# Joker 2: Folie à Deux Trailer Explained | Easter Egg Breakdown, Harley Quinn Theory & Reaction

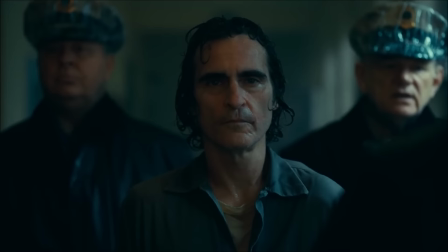I feel like this is him being taunted but he's unable to smile which is then rectified at the end with a shot of the lipstick on the glass.
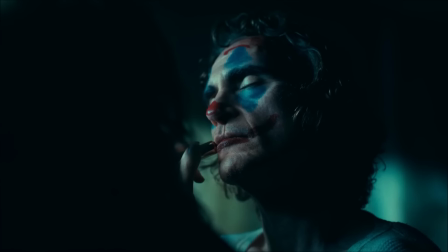A lipstick and kissing happens heavily throughout the teaser with there being lots of love between the pair.
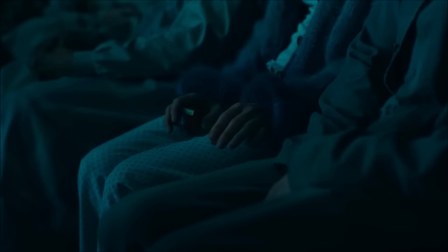Over the top of this we get the theme hammered home further by the fact we can hear the song What the World Needs Now.
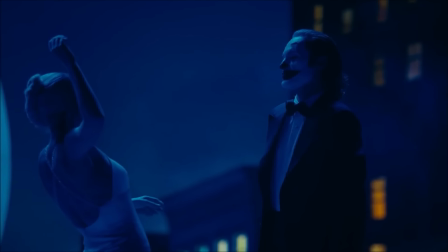That's sweet sweet love, symbolising how it not only saves Arthur but also the world.
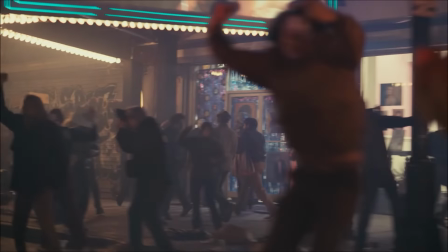I guess. I think we're gonna see the tearing down of Gotham though which will be a sort of reforming from the ashes of something that eventually ushers in Batman which helps to improve it.
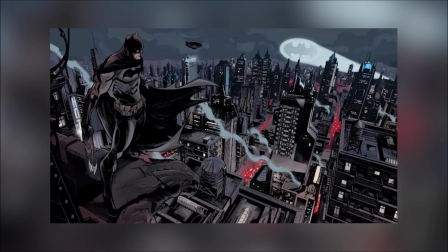The comics have it said the city is always terrible but I've always preferred the takes where it eventually
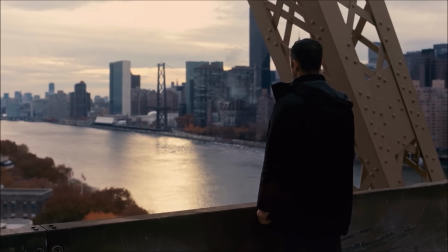improves like what happens in The Dark Knight Rises or the aftermath of No Man's Land.
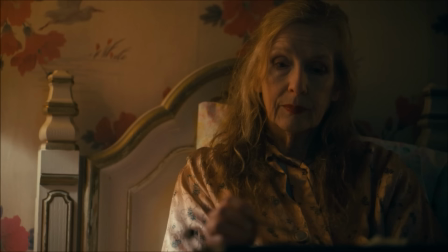Arthur has been absent of love and due to his mother's abuse and fake relationships with Sophie he's never really felt it.
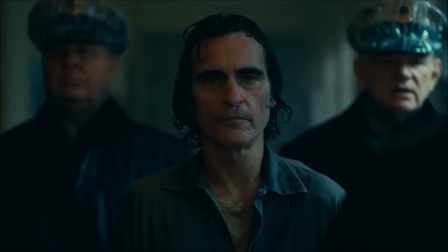This changes when Arthur's escorted through the halls by the guards and his eyes meet Harley Quinn's.
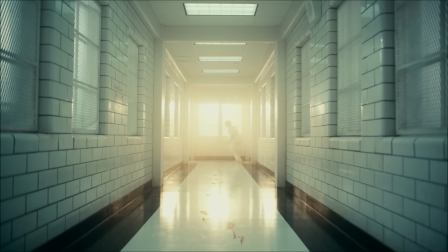I'm also guessing that he's a higher ranking prisoner due to his attacks as we can see that he's surrounded by lots of different gods.
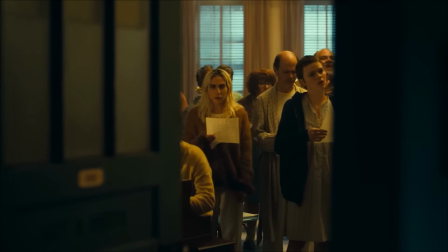In opposite to this we see that Holly's able to stand off with the other inmates mostly unsupervised.
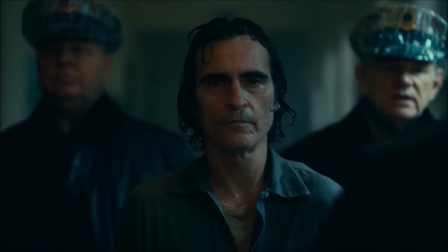There's not really any guards for all those people there whereas Arthur has a lot watching over him. It shows a danger that he could provide but he's further detached from everybody else.
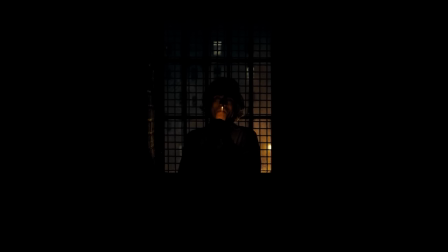This is further enforced by the next shot in which we see him in another cell sparking up a cigarette. Due to the way the silhouette is framed he once more appears in a box.
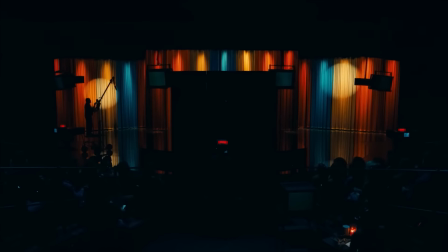The voiceover says we use music to make us whole which creates the framing of the pair perhaps using musical therapy to cure them.
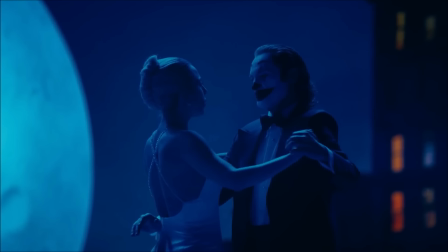That might be a reach but I think the pair might have something like that and it could also explain why Harley was singing from a sheep of four.
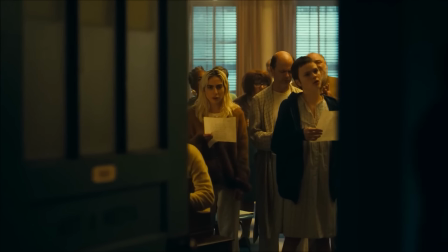I think that was just a communal thing but they may have singing as a way for the inmates to feel normal.
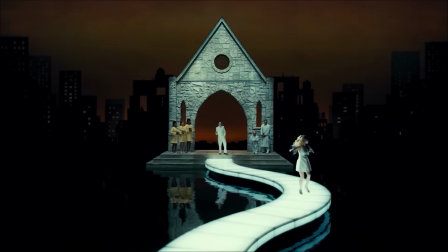The idea of music is really important too as we know the film's gonna be a sort of quasi musical where there being several musical sections in the movie.
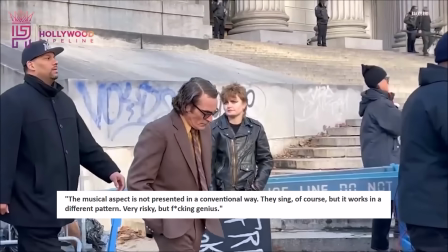Test screening details have said, the musical aspect is not presented in a conventional way.
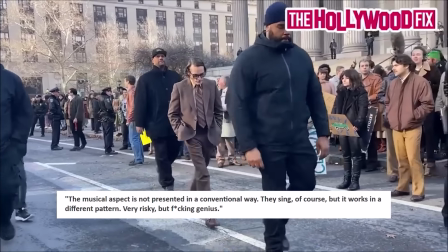They sing of course but it works in a different pattern. Very risky but genius.
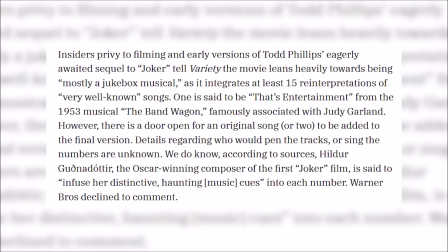Now Lady Gaga is obviously an incredible singer and Variety reported in March that the movie will be mostly a jukebox musical. They said there'll be 15 well known songs including That's Entertainment.
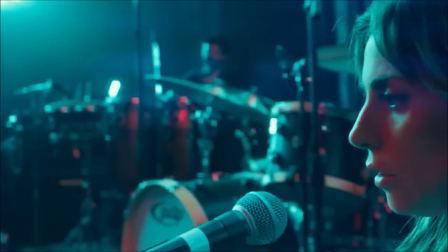Variety also reported that the scenes will be raw musical pieces like How They Were In A Star Is Born instead of being highly choreographed dance sequences.
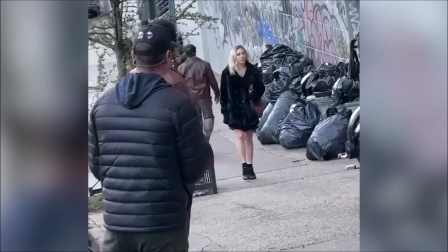I'm sure we will still get them but that's what they said on the whole. Now Gaga was also filmed singing a couple of swells from the easter parade.
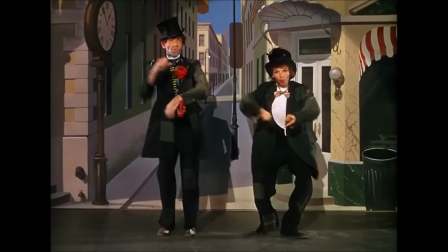Originally sung by Fred Astaire and Judy Garland that had a homeless couple donning the cast out clothes of rich people and singing about how they were a couple of swells.
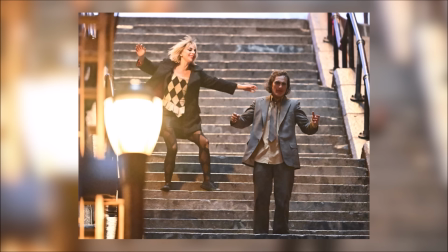So you can see how that fits the pair but this to me is gonna be the biggest risk of the movie and every time there's been a report about it the comments have been about how it's gonna suck.
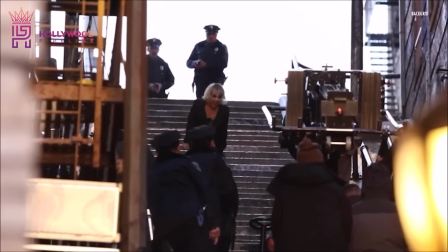I'm actually intrigued to see where they go with it and it's gonna be another interesting thing at least in a time when comic book movies are starting to feel a little samey.
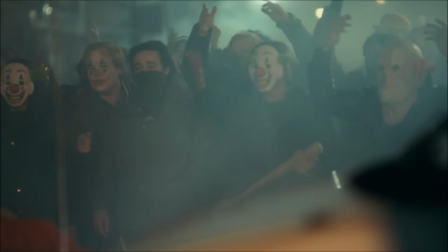You might remember that around the time of the first film there were fears that Joker would inspire some shootings
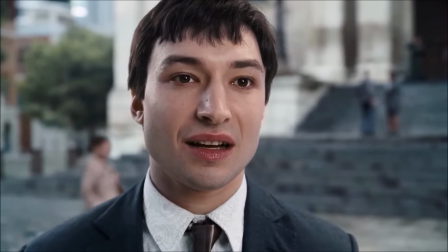and I hope that this time we get reports how it's gonna inspire some flash mobs. Hey the jokes are back, great jokes like that, hang around at the channel.
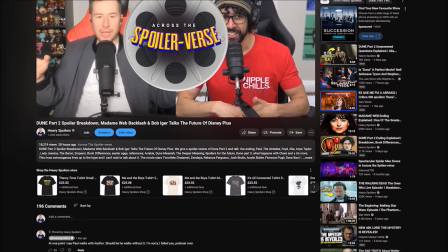Now if you love comic books and wanna support the channel then definitely check out our new merch store below the video.
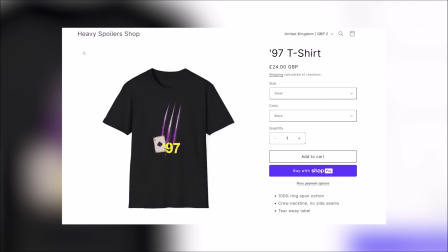We've got an X-Men 97 inspired t-shirt that comes with glowing purple claws from when the Raging Cajun charged up your boy weapon X's,
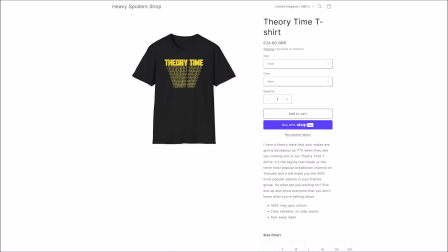there's also it's all connected ones. Me and the boys, Theory time and lots more so definitely head below to check out some of the merch.
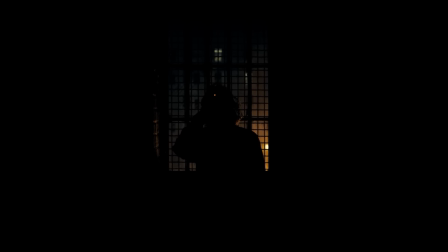Thanks. I think that shot in the darkness is probably a slight misdirect in that Arthur's then taken outside right after seeing Harley.
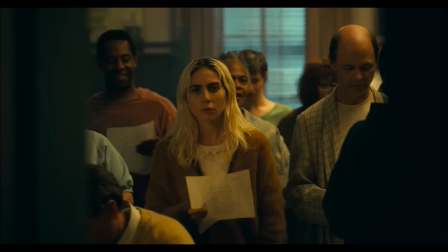His life's been cold and dark up until this point but seeing her makes him start to visualise bright colours.
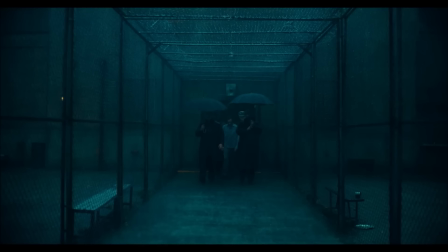These are represented in the umbrellas but if we go to the shot before that we can see there dark showing how Harley's triggered his fantasies to begin.
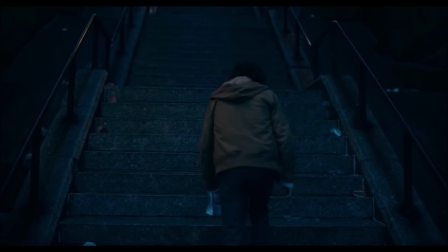From this point we cut to Harley on the outside walking up the stairs from the first movie. These were the ones that Arthur walked up at several points in the film as part of his repetitive life.
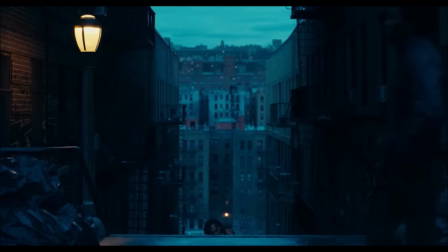She's clearly going through a lot of the things that he did and they're deliberately showing her in similar situations to help to enforce that.
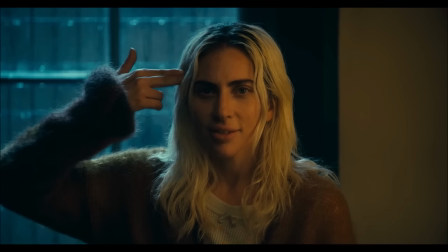This includes the image of her putting her fingers to her head which is also something that Arthur did in the first film.
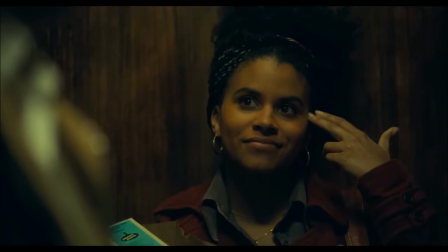This was shown to him originally by Sophie but there the love was unrequited. Yeah though it seems like Harley's into him and the repetition of the stairs thing shows that.
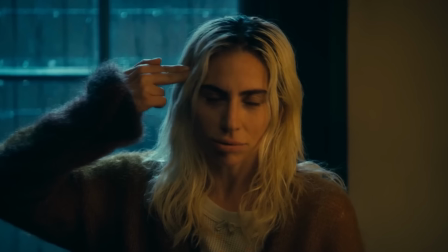I do wonder how Harley would know about this though and thus it may just be a fantasy.
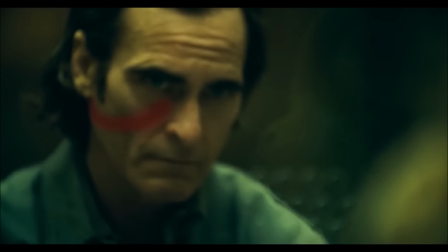However it could also be because she has detailed notes on his psyche which we'll talk more about later on in the video.
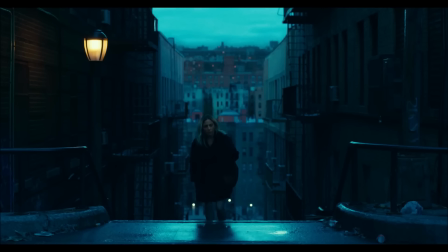We know from behind the scenes clips that we're gonna get a sort of repeat of the stairs which will then lead into a big dancing scene.
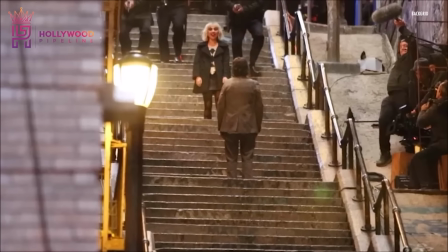Joined by Harley this time it shows how the pair really complete each other and has a lot of symbolism to it.
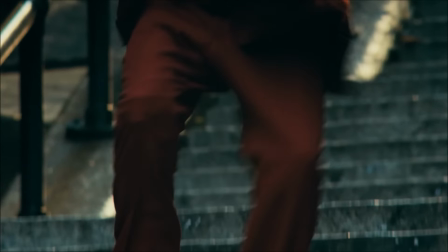Joker going down these stairs in the first film, to me that showed the descent into madness but it summed up how he was more than happy to do it.
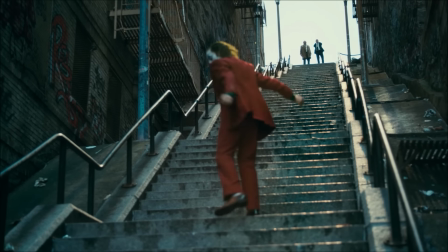At the top of the stairs we had the authority figures and the police representing the sanity and restrictions he was about to leave behind.
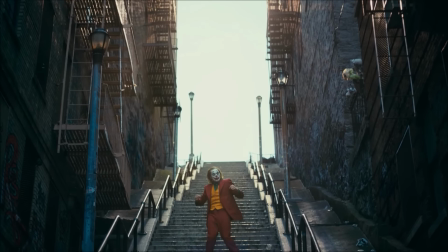Descending down these steps transformed him and it seems like it's gonna transform her as well.
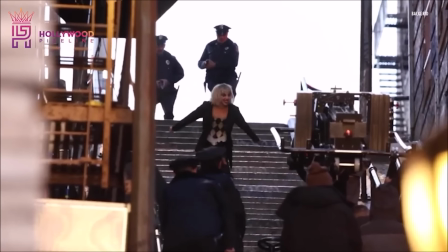Now we know from the behind the scenes footage a bit more about what goes on in these moments. Police then show up and force him to the ground and it's at this point that the character
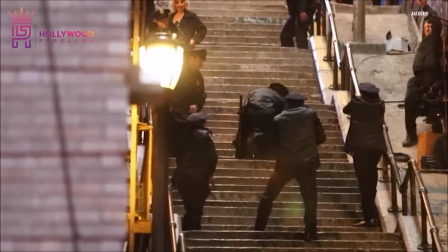I don't think that Harleen is so it's likely that she hasn't committed any crimes yet.
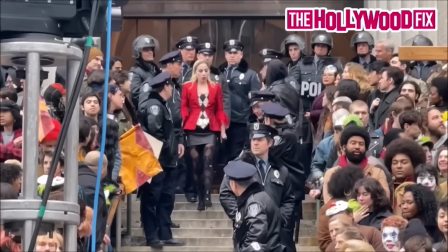Huge shoutouts to Hollywood Fix and Hollywood Pipeline for all the footage and they've got a couple of extra shots on both their channels so if you wanna see those scenes then go check them out.
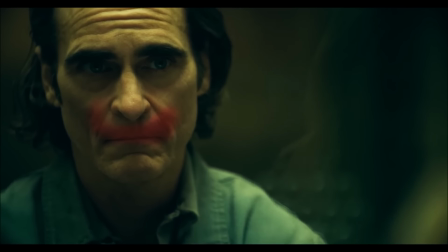It also shows they have a shared illusion together tying back to that title folie d'oe. Shoutouts to Ryan Airy for pointing out that he thinks this shot of her walking up the stairs could also be a flashback and that we'll see her origin story told this way.
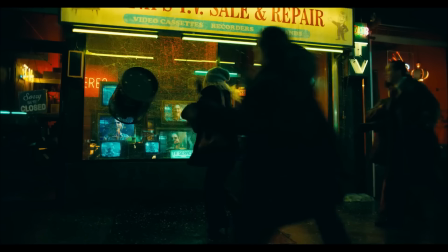Later on we see Harley smashing a shop window like the like button and there's TVs in the back that have Joker's face on it.
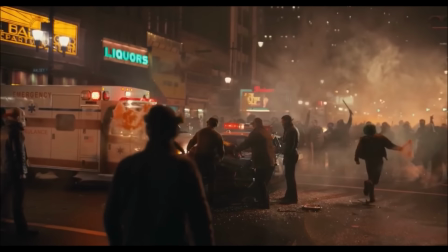I think this may be part of the riot from the end of the first film and it could explain why she was locked up.
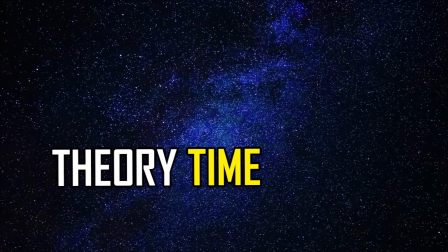Now I have a few times that Harley might actually be the doctor that we know from the comics. However due to Joker's delusion he's seeing her as an inmate like him.
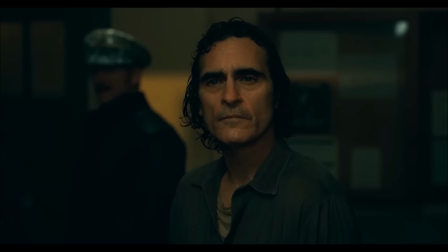This could be why she's allowed out in the corridors by herself and it may also explain why there weren't any doctors in the singing room.
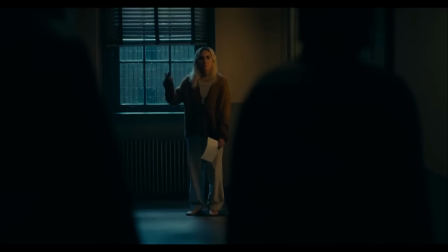There she was holding the paper like how she is here and she could have been leading that session instead of being part of it.
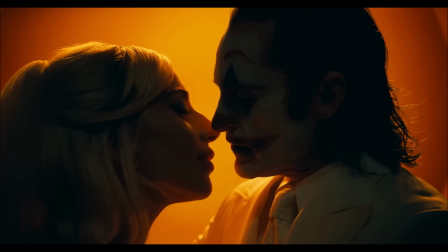Later on she blows smoke through the bars into his mouth and I doubt she'd be able to just approach other inmates like this unsupervised.
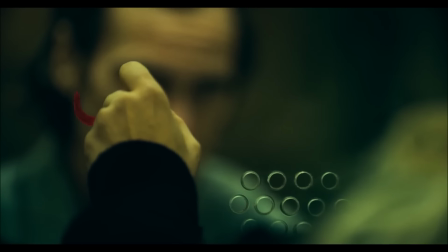That final shot makes me think that she's not in there as we catch her on the other side of the glass.
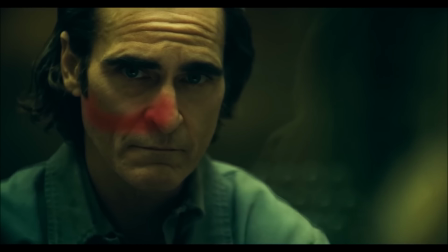If she was a doctor then she'd be on the other side and yeah that's the way I take things in this moment.
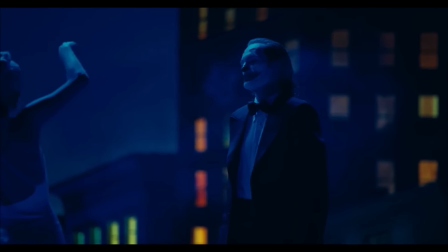Either way the pair clearly think they're part of a big musical as they imagine themselves dancing on a roof.
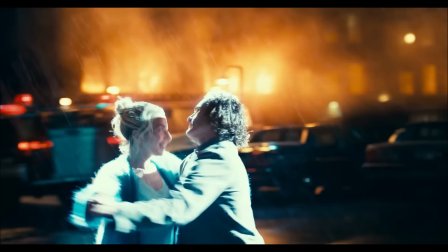This then cuts to them really dancing in the street in what I believe is Arkham's set ablaze.
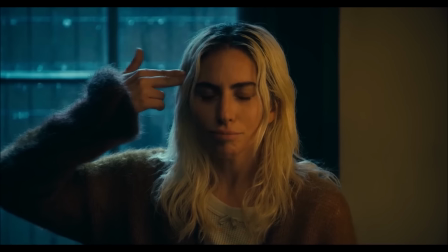I think it's smart to change her to an inmate as well and the pair can work together to escape. Together they're stronger and it helps show why they've become such good teammates.
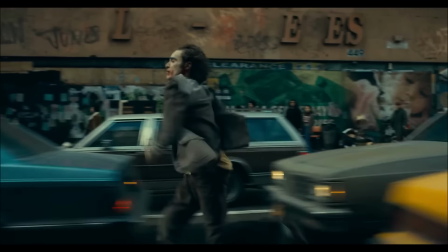Intercut with this are images of Joker running through the streets being chased by what appears to be himself.
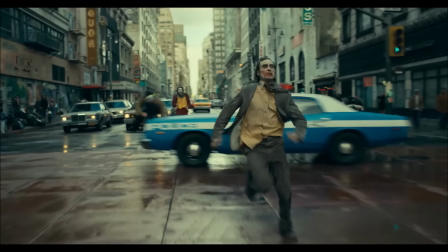Another clown appears as well but I feel like the figure dressed like him is part of his imagination.
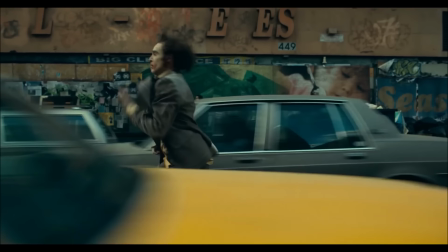This could be a manifestation of Joker trying to pull Arthur back which may be represented in the clothing.
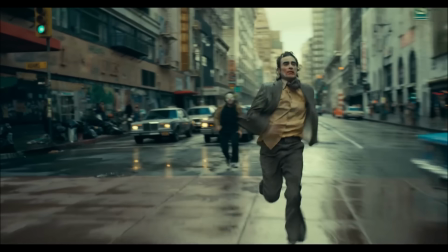We have Arthur in a grey suit with smudged makeup possibly trying to lead a normal life. However this figure haunts him and is constantly trying to pull him back.
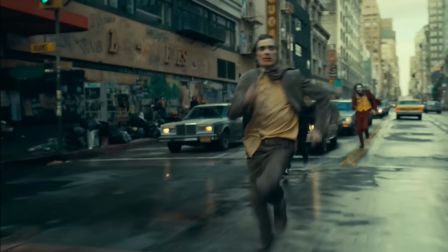You can also catch the garbage bags lining the street as well showing that the strike from the first film is still in full effect.
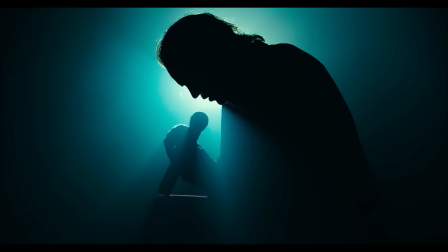We also have a shot of Arthur under the spotlight building off not only the poster but also his stand up routine. There he wanted to be a comedian, whereas yeah I think he wants to become a singer. Here he's wearing his makeup though showing that's who he really is.
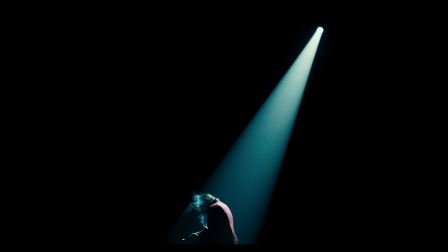He's confident instead of the bumbling idiot he was in the standup showing how he's embraced his persona.
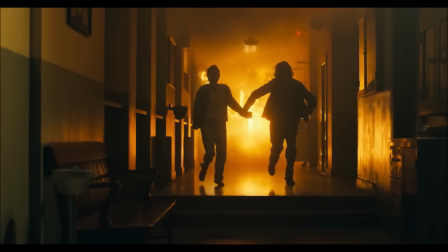Harley saying let's get out of here could also be the start of their escape and they could imagine it as a musical dance number while the asylum burns around them.
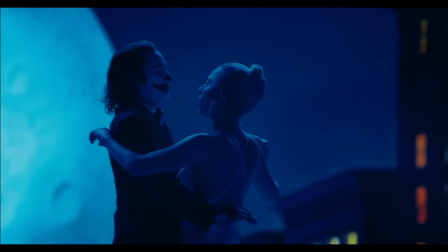The pair dancing of course pulls heavily from the comics with one of the most famous pieces of them being by Alex Ross.
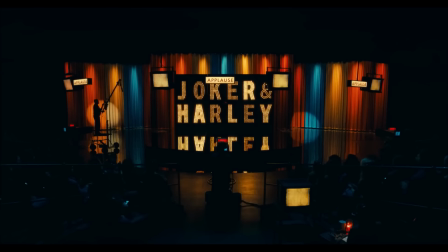We then get an echo of the Murray Franklin show and see it recreated however now it's their show instead.
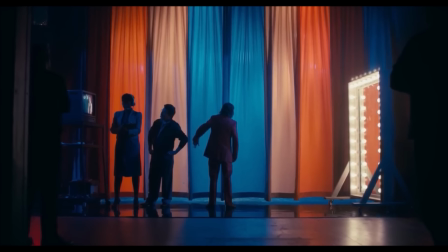I'm guessing this is just one big delusion and Joker of course imagined himself on there before actually going to it.
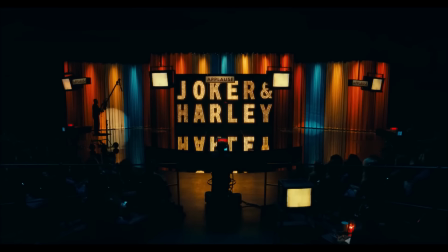Potentially I think this could be Holly imagining having a show with the person that she idolises and I think we'll see a lot of the movie from her perspective too.
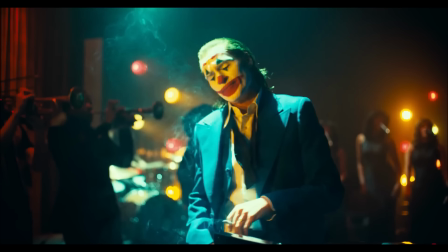This delusion is then shared in the next moment where we see Joker as a jazz singer while Holly's a dancer.
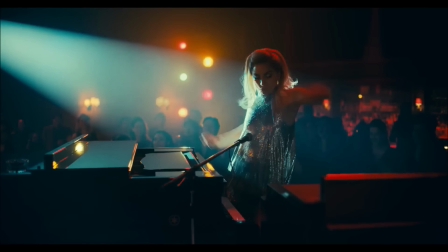There's several moments like this with large stages and the fantasy looks appealing and vibrant.